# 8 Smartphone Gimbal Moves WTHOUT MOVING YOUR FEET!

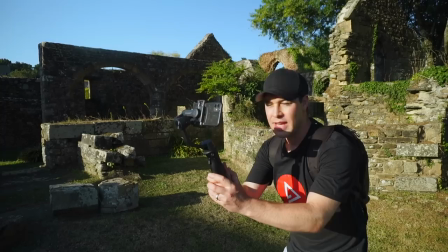0:00 Now for most people the default way to use a gimbal is to hold it roughly at eye level and to walk around capturing shots like this.
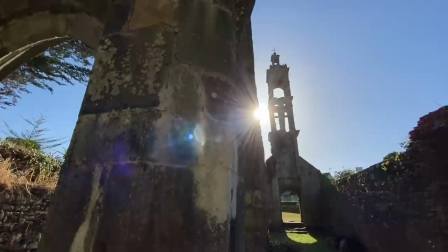0:07 Nothing wrong with that you can get some great shots that way. But what if I told you it was entirely possible to get epic looking gimbal footage without even moving your feet? Well that's exactly what I'm going to be showing you how to do today. It's coming up. Hey everyone Steve here from Learn Online Video and today I am in northern France at
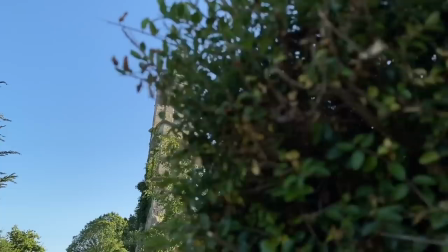0:29 this old chapel where I'm going to be showing you eight gimbal moves without even moving your feet. Super easy with epic looking results. I'm going to be shooting everything on the iPhone 11 as well as the Hoem iSteady Mobile Plus. This is a great gimbal for these types of shots. As always I will link all gear used in this video as well as my camera settings in the description below. And at the end of this video I'll edit all of these shots together into a sequence with music,
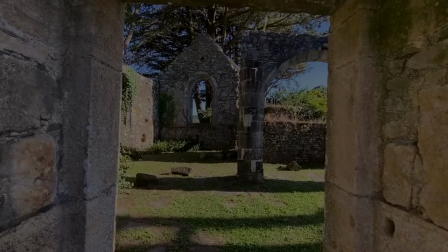0:54 sound effects and color grading to see what results we get so let's kick things off with gimbal move number one
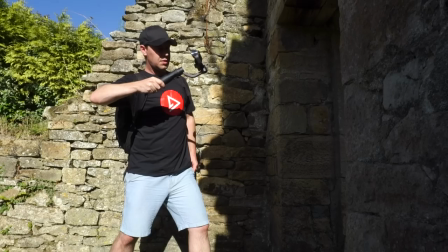1:01 the push through okay the push through find something to push your gimbal through
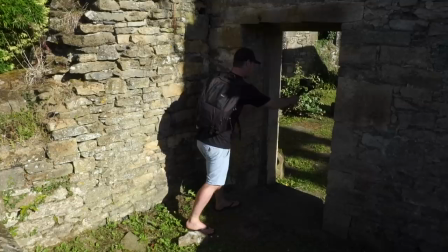1:06 doorways work great for this bend your arm back and push your gimbal forwards
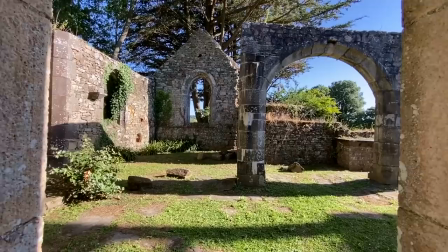1:11 lean through this shot with your upper body the result an epic push
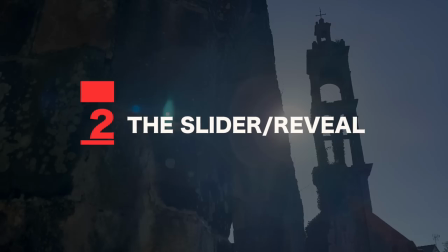1:16 forward shot perfect for establishing a scene or location Okay,
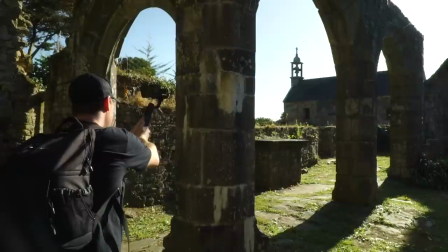1:21 number two, the slider reveal. Find a focal point and use something in the foreground to reveal it.
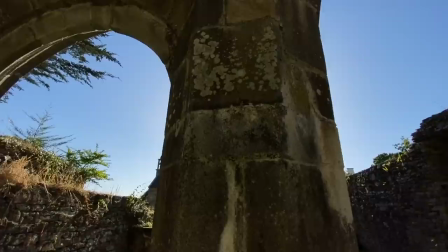1:27 A slide motion from left to right or right to left works best for this. Keep your shot nice, smooth, and steady.
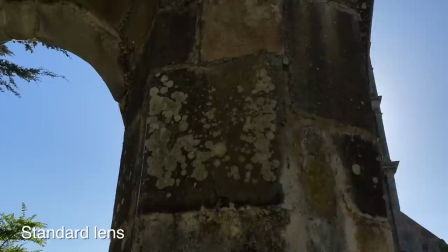1:35 Also, experiment with lenses if you've got them. I'm using the iPhone 11 with its wide-angle lens.
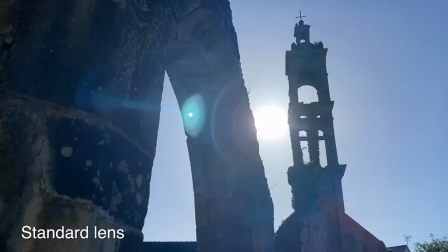1:41 Equally, this is the same shot using the standard lens. Still looks great.
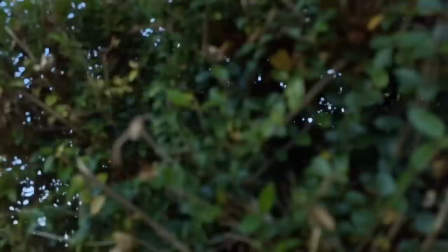1:46 The standard lens will work best if your subject is further away. like this shot here, but experiment with what you've got and get creative.
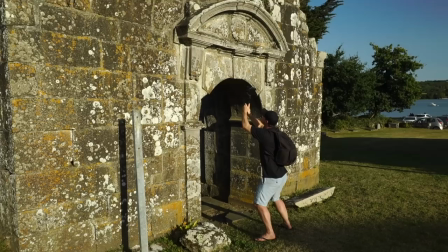1:55 Number three, the look up slider. Okay, since we're sliding, let's try one looking up.
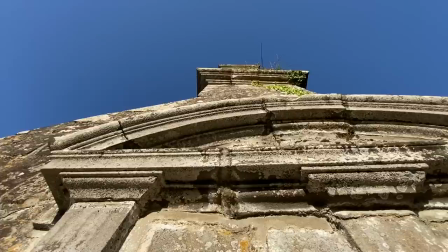2:01 Feet locked on the ground, lean your body weight from one leg to another with your camera pointing up.
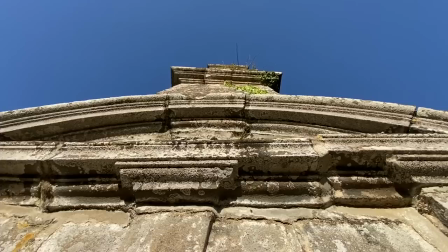2:08 This is a really easy move to pull off and gives you a completely unique perspective of your focal point.
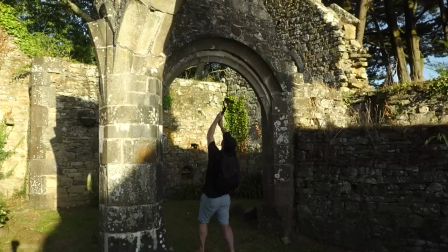2:14 A slight variation on this would be to move your camera forwards or backwards instead of left and right.
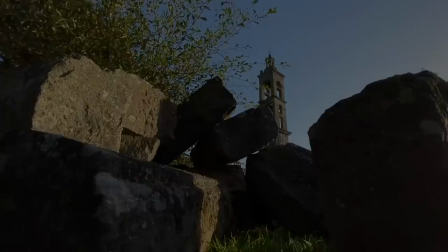2:20 Also, don't forget to layer your shots. Use foreground, mid-ground and background to create depth and a much more interesting shot. Number four, the fake crane shot. We've got our smartphone, gimbal and we're now introducing a light stand.
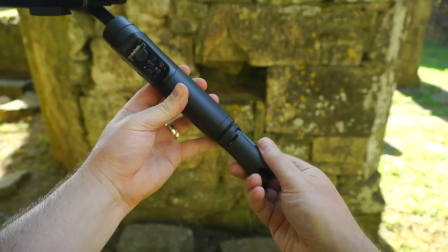2:36 We're going to start by unscrewing the tripod from the bottom of our gimbal.
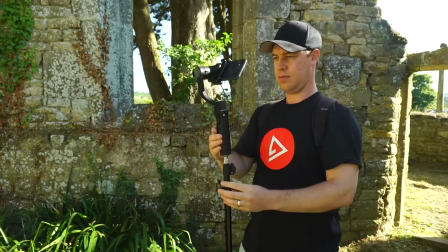2:40 Then using this quarter inch thread, screw the gimbal onto your light stand, balance your phone and and you're good to go.
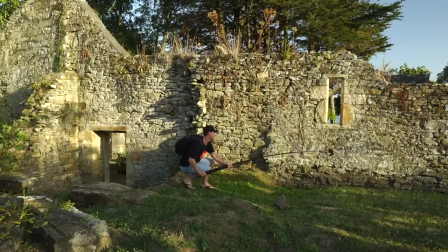2:46 Extend your light stand as far as it will go, a bit like fishing.
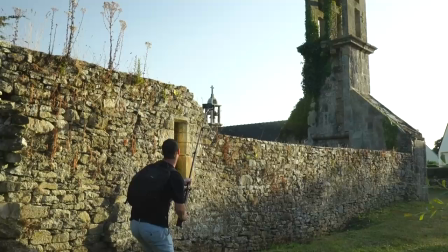2:50 Frame your focal point, stand up nice and smooth, lift that camera as high as it will go, and just like that,
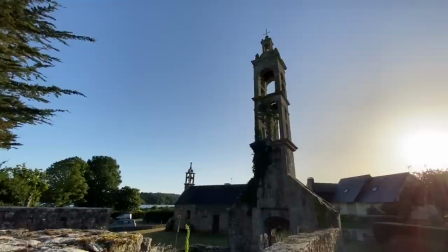2:57 using nothing but a smartphone, gimbal, and a second-hand light stand, you've just bagged yourself an epic crane shot without even moving your feet.
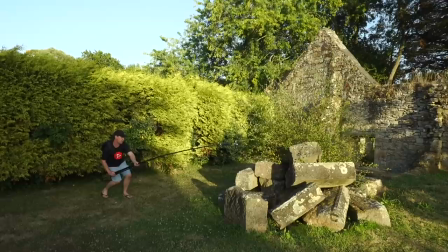3:06 Experiment with this shot, but I find it works best with foreground when you reveal your focal point. Get low and lift up. You can, of course, use a monopod or boom pole for this, but I had a light stand with me, so I made the most of what I had.
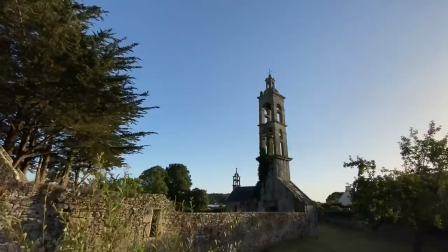3:19 This is the hero shot, as far as I'm concerned, a great opener for a cinematic sequence, the ultimate way to set the scene.
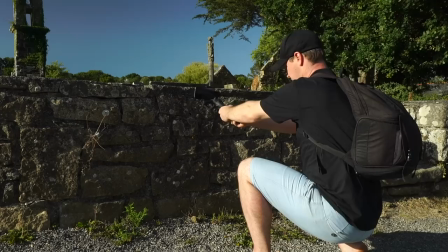3:26 Also, don't worry if you don't have a light stand. You can replicate this shot just using your gimbal.
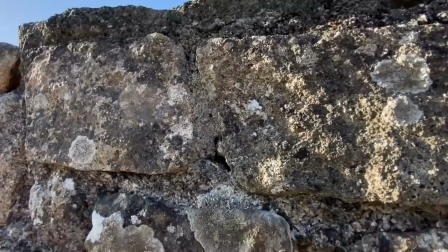3:31 Find some foreground, get your camera low to the ground, and lift. We'll call this one the mini jib.
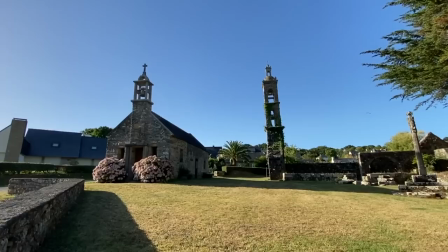3:37 Great for revealing a location and can really help add production value to your footage.